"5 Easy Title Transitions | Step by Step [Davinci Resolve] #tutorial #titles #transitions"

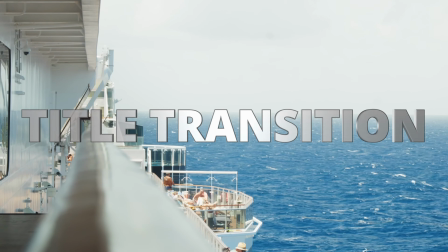0:00 In today's video, I'm going to show you how you can effectively combine title animations with transitions so it looks seamless and consistent.
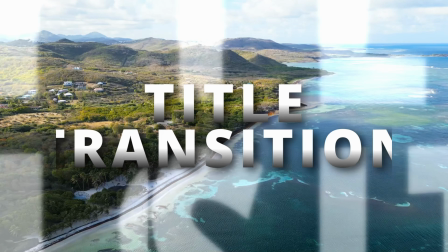0:07 I'm going to show you 5 examples.
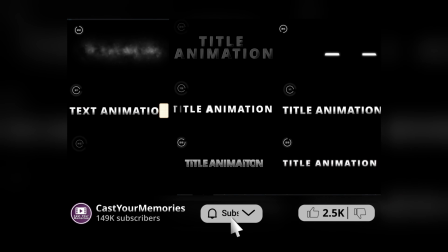0:09 All the title animations come from my bundle pack, but of course these rules apply to any title animations you get.
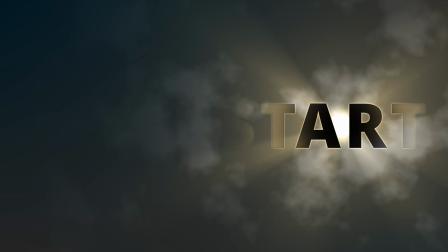0:16 So without further ado, let's start.
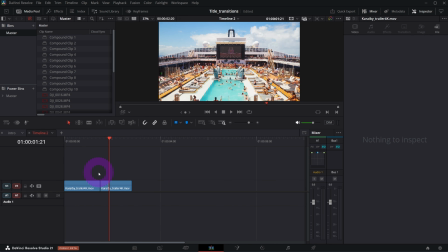0:19 So in the first example, we got these 2 clips, and let's say we want to use video transition camera shake. Let me apply it. I will close some of the windows to make more room here.
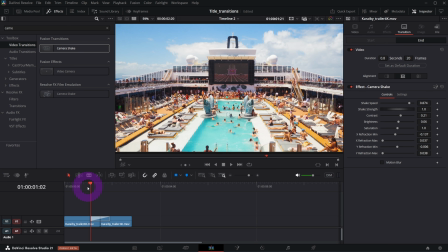0:34 Okay. So this is how the camera shake looks like.
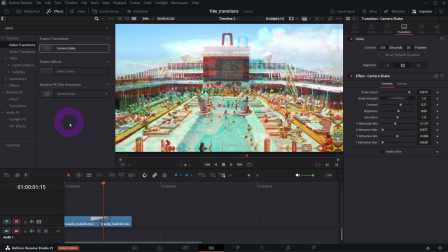0:38 And let's try to combine it with title animation. In this specific example, I'm going to use my title animation number 24, which is this.
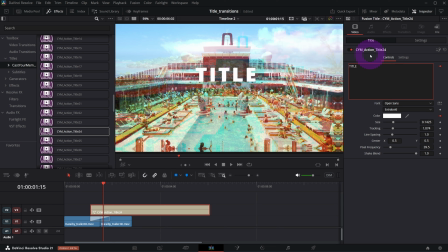0:50 Let's change it to title transition. Let's make it bigger. Like so. And what I'm gonna do, I'm gonna add as well drop shadow, because as you see the scene is quite bright,
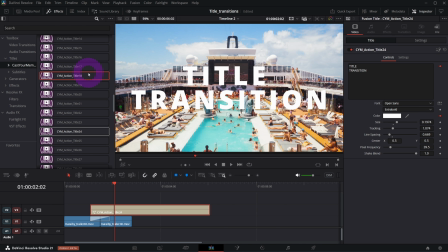1:04 and if you want to stick to the white font, it's a good idea to add drop shadow.
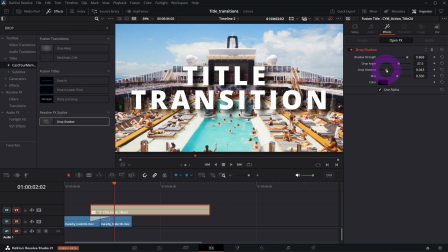1:10 So let me quickly do that. Okay, so this is what we got, and if we play it,
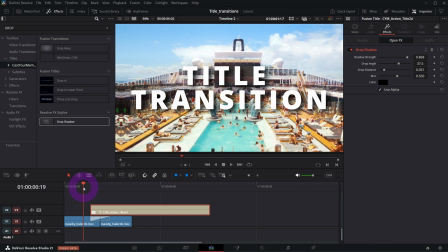1:18 it's not bad, but it still needs some adjustments and alignments. First of all, I'm going to change some of the settings of the video transition. So once you click it in the inspector, I'm going to change the speed to
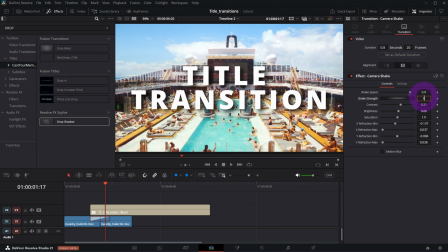1:32 0.9 and overall strength to 0.2 maybe. Let's see how it looks. Much smoother and much more consistent with my title animation. We still need to align the title with the transition.
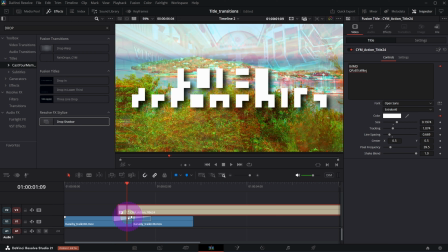1:47 I think if we play it a bit later than the transition itself, it's much more consistent and seamless, even more. Yeah, and this is what we got.
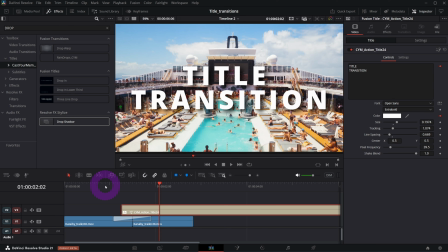1:59 And so as you see, if you got a title that is kind of shaky, you can think about combining it with camera shake transition.
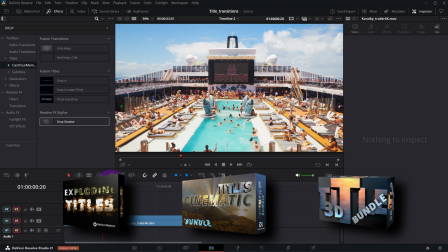2:07 The next example is even easier. If you got a title animation that covers the whole scene, let me try my title animation
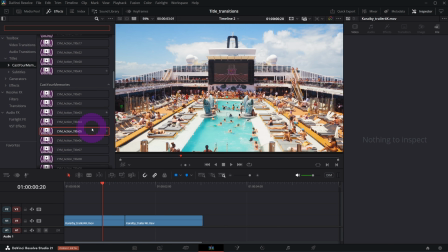2:16 number 39, which is this, okay?
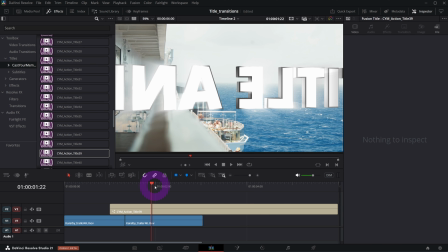2:21 So basically this is a 3D title animation that passed through like so.
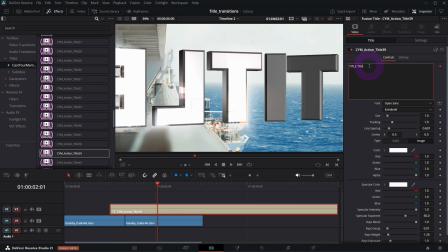2:26 So let me first change the text to title transition to be consistent with the previous example.
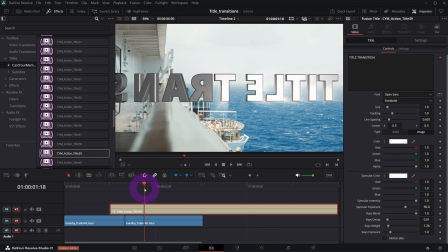2:33 You can change some other settings if you wish. But the clue here is to match the exact frame where the text
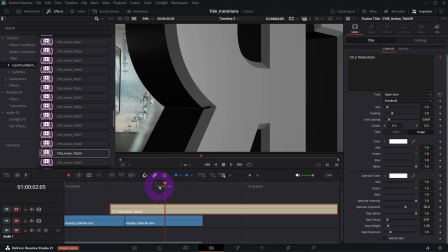2:41 is covering our whole frame and transition to the next clip.
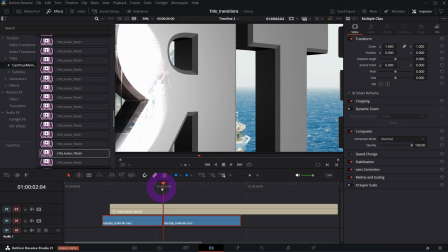2:46 So this is somewhere here. That would be somewhere around here.
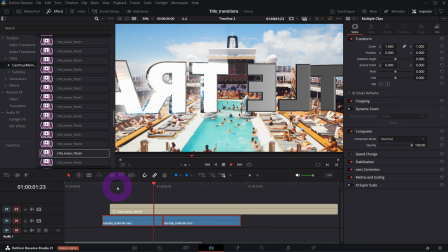2:52 So if we play it, the text will pass in front of our eyes, in front of the camera.
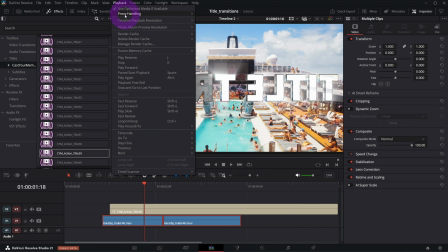2:59 Yeah, let me switch my playback to quarter to have a smoother preview.
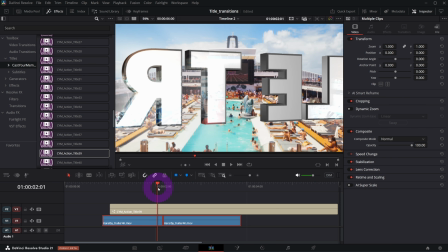3:05 One thing that you can improve here is once the text is approaching the camera,
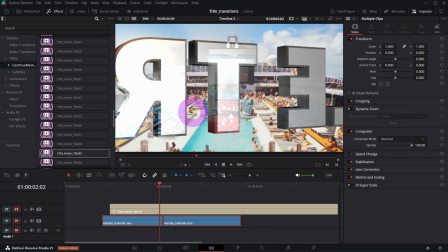3:12 we might want to blur the background because our eyes are focusing on the text.
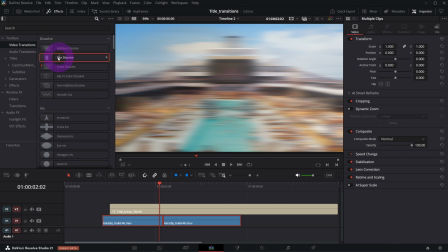3:17 So let me try blur dissolve transition, but let's make it much shorter.
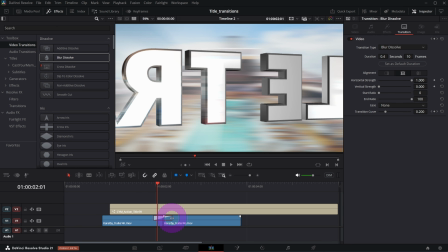3:25 So once the text is approaching, we want this blur to be applied, but this is too strong, so I will decrease the horizontal strength to something like this, and let's see frame by frame how it looks.
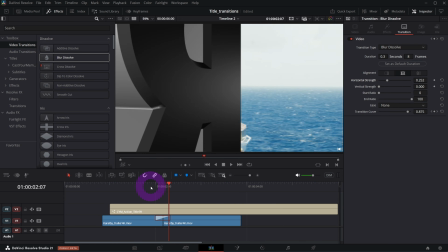3:39 So once the text is really close to the camera, the background is blurry, so the final result looks like this.
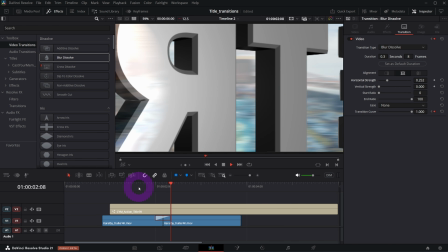3:47 So this is another example how you can use title to transition between 2 clips.
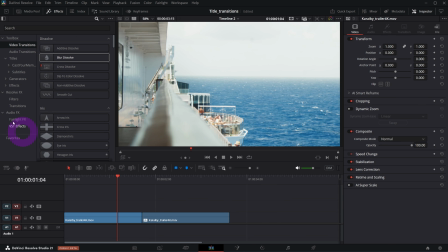3:52 In our third example, I'm going to use my title animation number 19, which is this one.
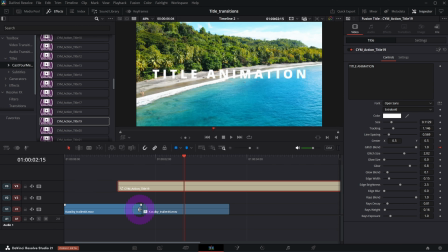4:00 In this example, we won't be using any additional video transition. We're going to be focusing mainly on the title animation.